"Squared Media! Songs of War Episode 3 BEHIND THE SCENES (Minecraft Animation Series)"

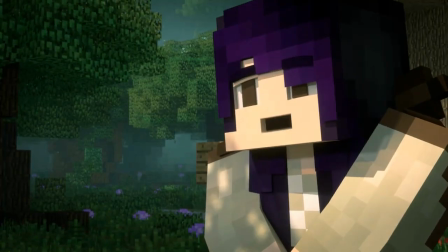250s
And the leaves, these darn leaves. I love the idea of seeing leaves floating down from the trees.
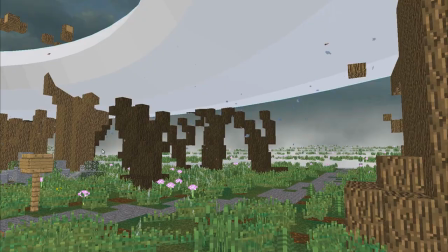257s
I thought it would really help the place just feel more leafy and beneath all these dense trees, but I kept running into these weird render problems that I just couldn't explain.
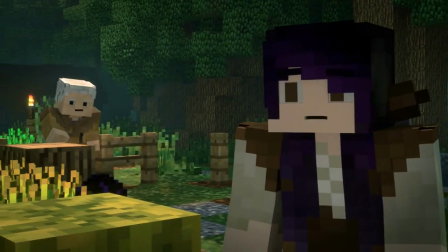266s
I ended up only really getting to use them for this one scene and then never again. I guess it was time for them to leave the series.
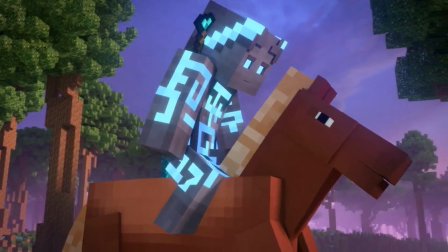273s
Animating animals was always a challenge, honestly, due to having more limbs or different movement habits.
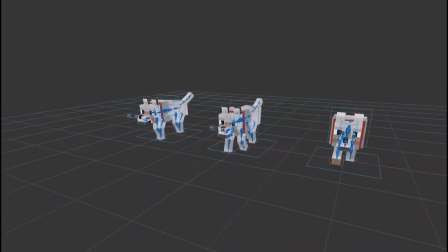280s
All new wolf and horse movement cycles had to be made to capture all the different movements and speeds.
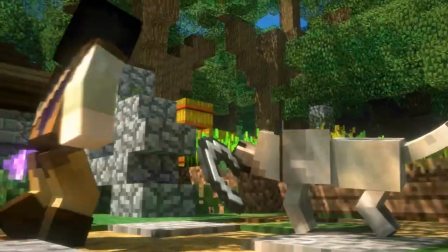285s
I tried to make Sam behave a bit like my dog Jill used to,
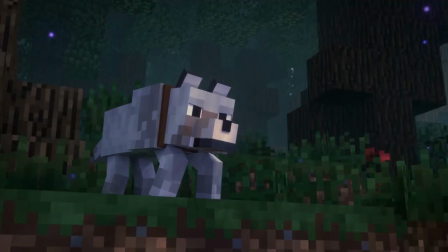289s
where she'd sometimes just kind of scratch behind her ear, or she'd hear a sound and one of her ears would turn towards it.
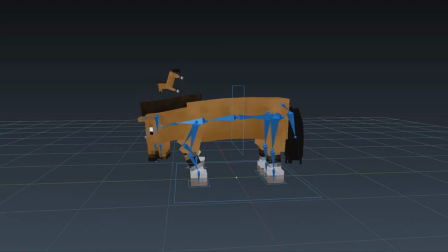294s
I made an idle loop for horses as well, where they kind of just graze and eat grass, and their tail occasionally flicks away flies, as horses tend to do.
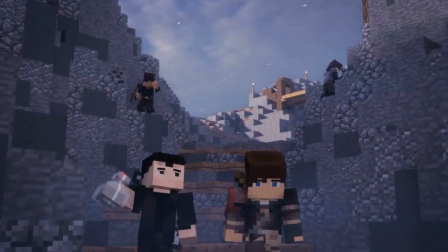303s
Speaking of animals, this is where I added birds. When doing these stuff along the coast, I really thought having seagulls flying around would add a nice effect.
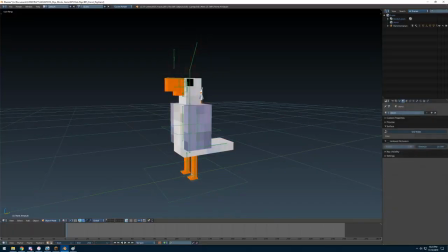311s
We took a parrot, found a custom seagull texture, made it flap its wings,
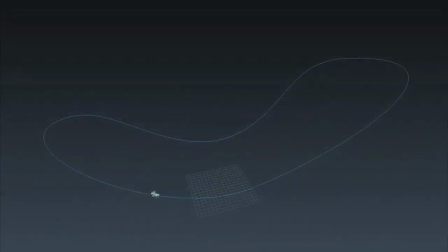316s
and then I put it on this big track, and it just sort of goes around and around the track indefinitely.
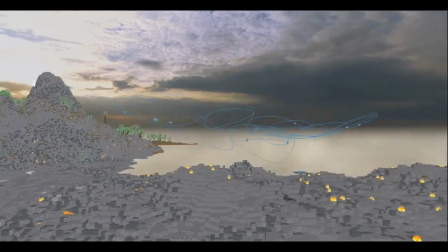321s
By putting a lot of these around in random orientations, it can really start looking like a flock of seagulls everywhere.
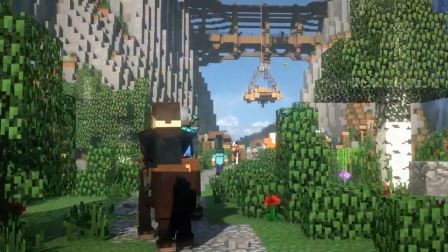326s
I then repurposed this to work for other birds, and this is what led to all the birds flying around Ardonia all the time, which I admit sometimes I get a little bit crazy with.
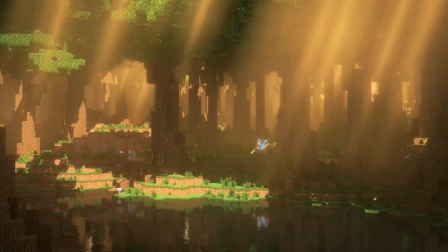337s
We get another nice travel montage this episode. I'm always looking for opportunities to pass through the wonderful sets.
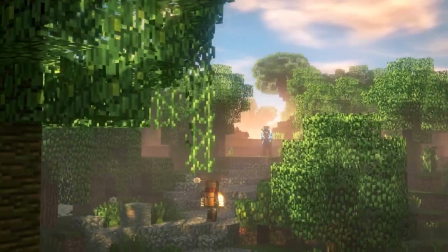343s
Both times we've done travel montages, I tried to make the path they follow somewhat reasonable.
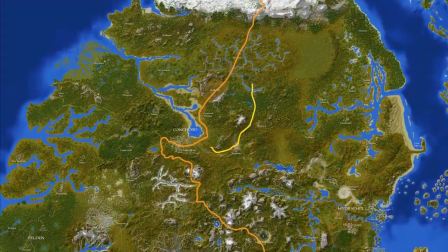348s
If you're familiar with the world, you won't see them taking like massive detours just so they can pass by a scenic mountain.
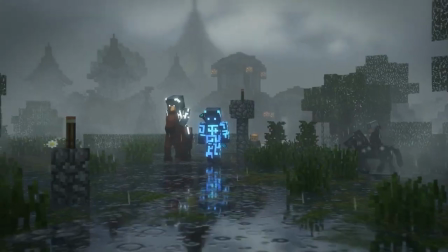354s
This was also another moment to have the Songs of War main theme return. The main theme was actually one of the few themes I wrote.
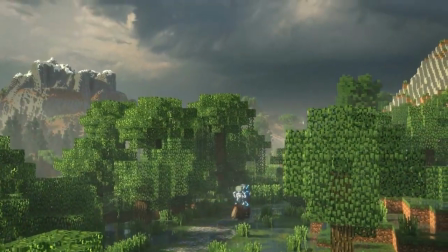361s
It's actually quite a simple melody at its core, but I think it was a good representation of the series.
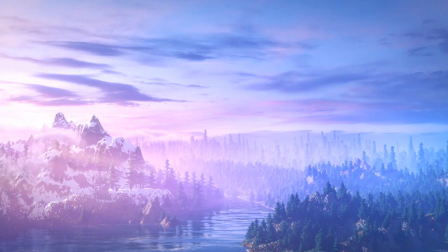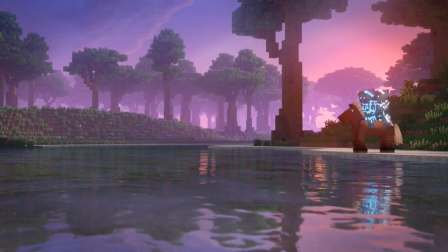374s
We tried to avoid using this theme, too many times and making it sound repetitive,
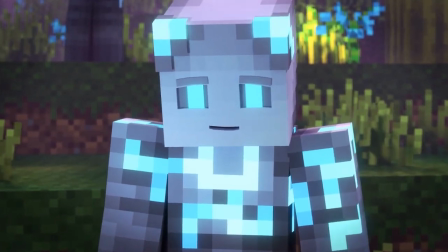379s
and instead we only bring it in when there's something about the world of Ardonia itself.
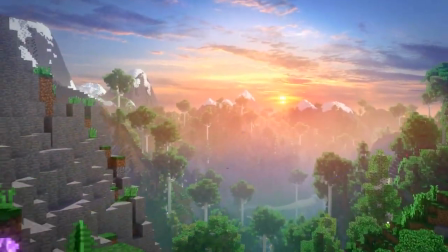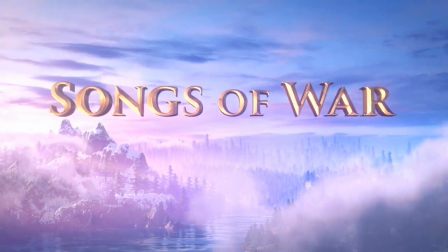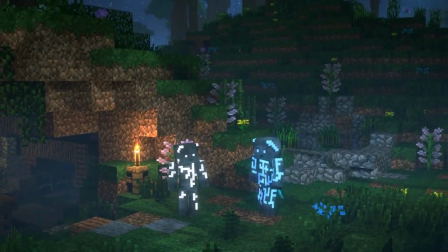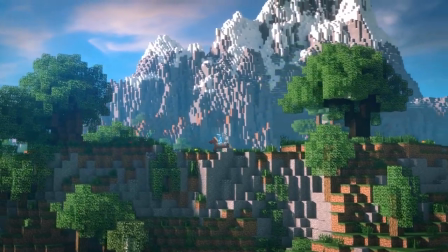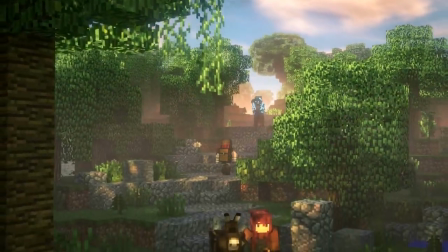404s
I wanted to give a variety of weather and moods during the travel to really show the passage of time.
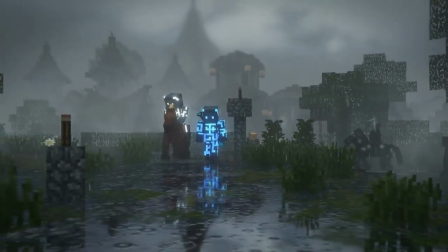409s
What might have seemed like a day or two in the animation was actually supposed to be at least a week or more.
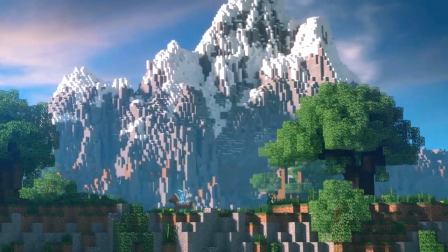415s
I designed an effect where the snow and clouds are kind of blowing over the top of the mountain, although I'm not sure if anyone even noticed this.
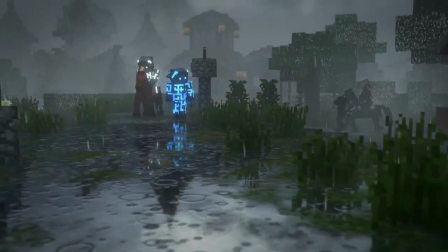421s
We also we see a rainy scene as they're traveling, as they're leaving a town.
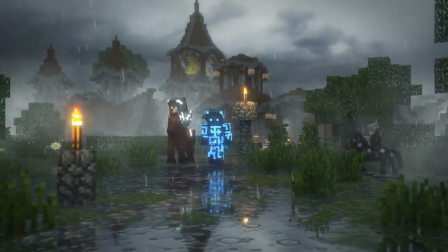425s
Initially the torches were lit, but someone pointed out how that didn't make much sense, so I ended up re-rendering them to extinguish them in the rain.
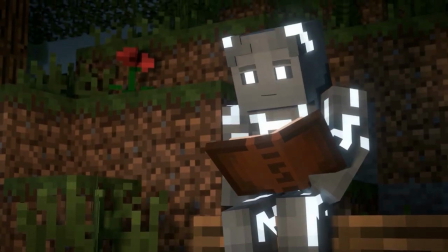433s
This scene where Thalius talks to Sen at night, this was one of my favorite conversation scenes in Season 1.
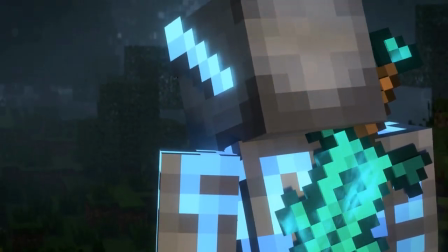440s
I wanted to capture that feeling when a storm is coming, and you get that where the wind completely stops, all the animals and bugs become quiet.
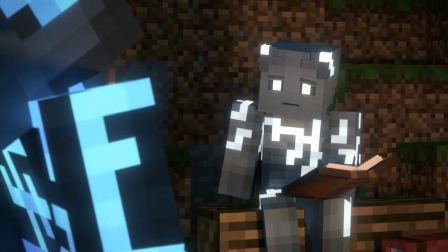448s
All you really hear is those distant rumbles, and you see flashes in the sky.
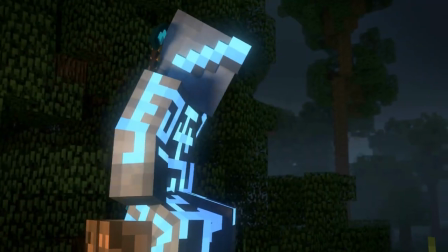453s
This really set the perfect mood for the reveal that Thalius was carrying a Prime song.
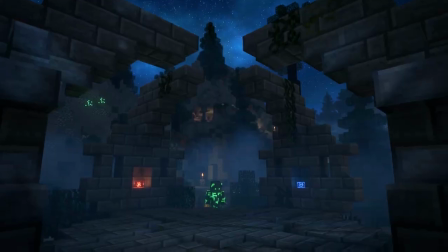459s
As with the previous episode behind the scenes, I don't want to go too much into detail on the songs yet,
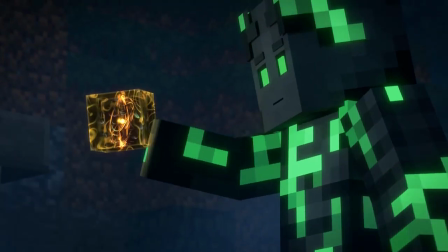464s
but since we were revealed a little bit more this episode, I can give a basic explanation to reduce confusion for those wanting to understand them more.
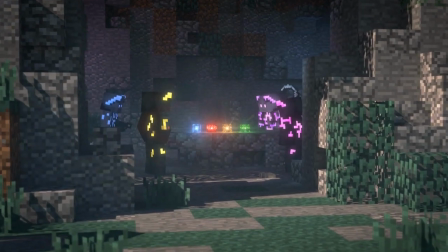471s
I'll probably do an entire feature on this topic eventually. So there are 4 main categories of songs, which we call the order of the song.
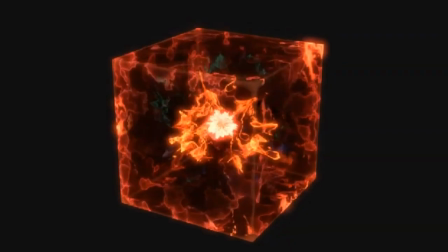480s
Each order has a bit of a different function, such as being offensive or defensive or allowing you to move, like movement-based things.
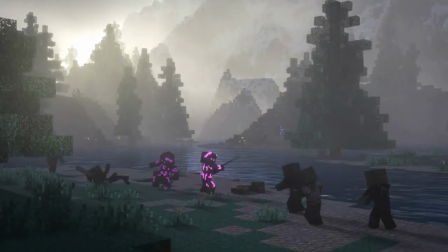487s
For example, you've seen 3 of the Red Aggressium songs so far, which serve the offensive role.
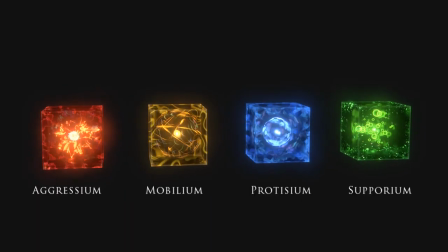493s
In addition to each order being a different color, each has a very distinct visual look.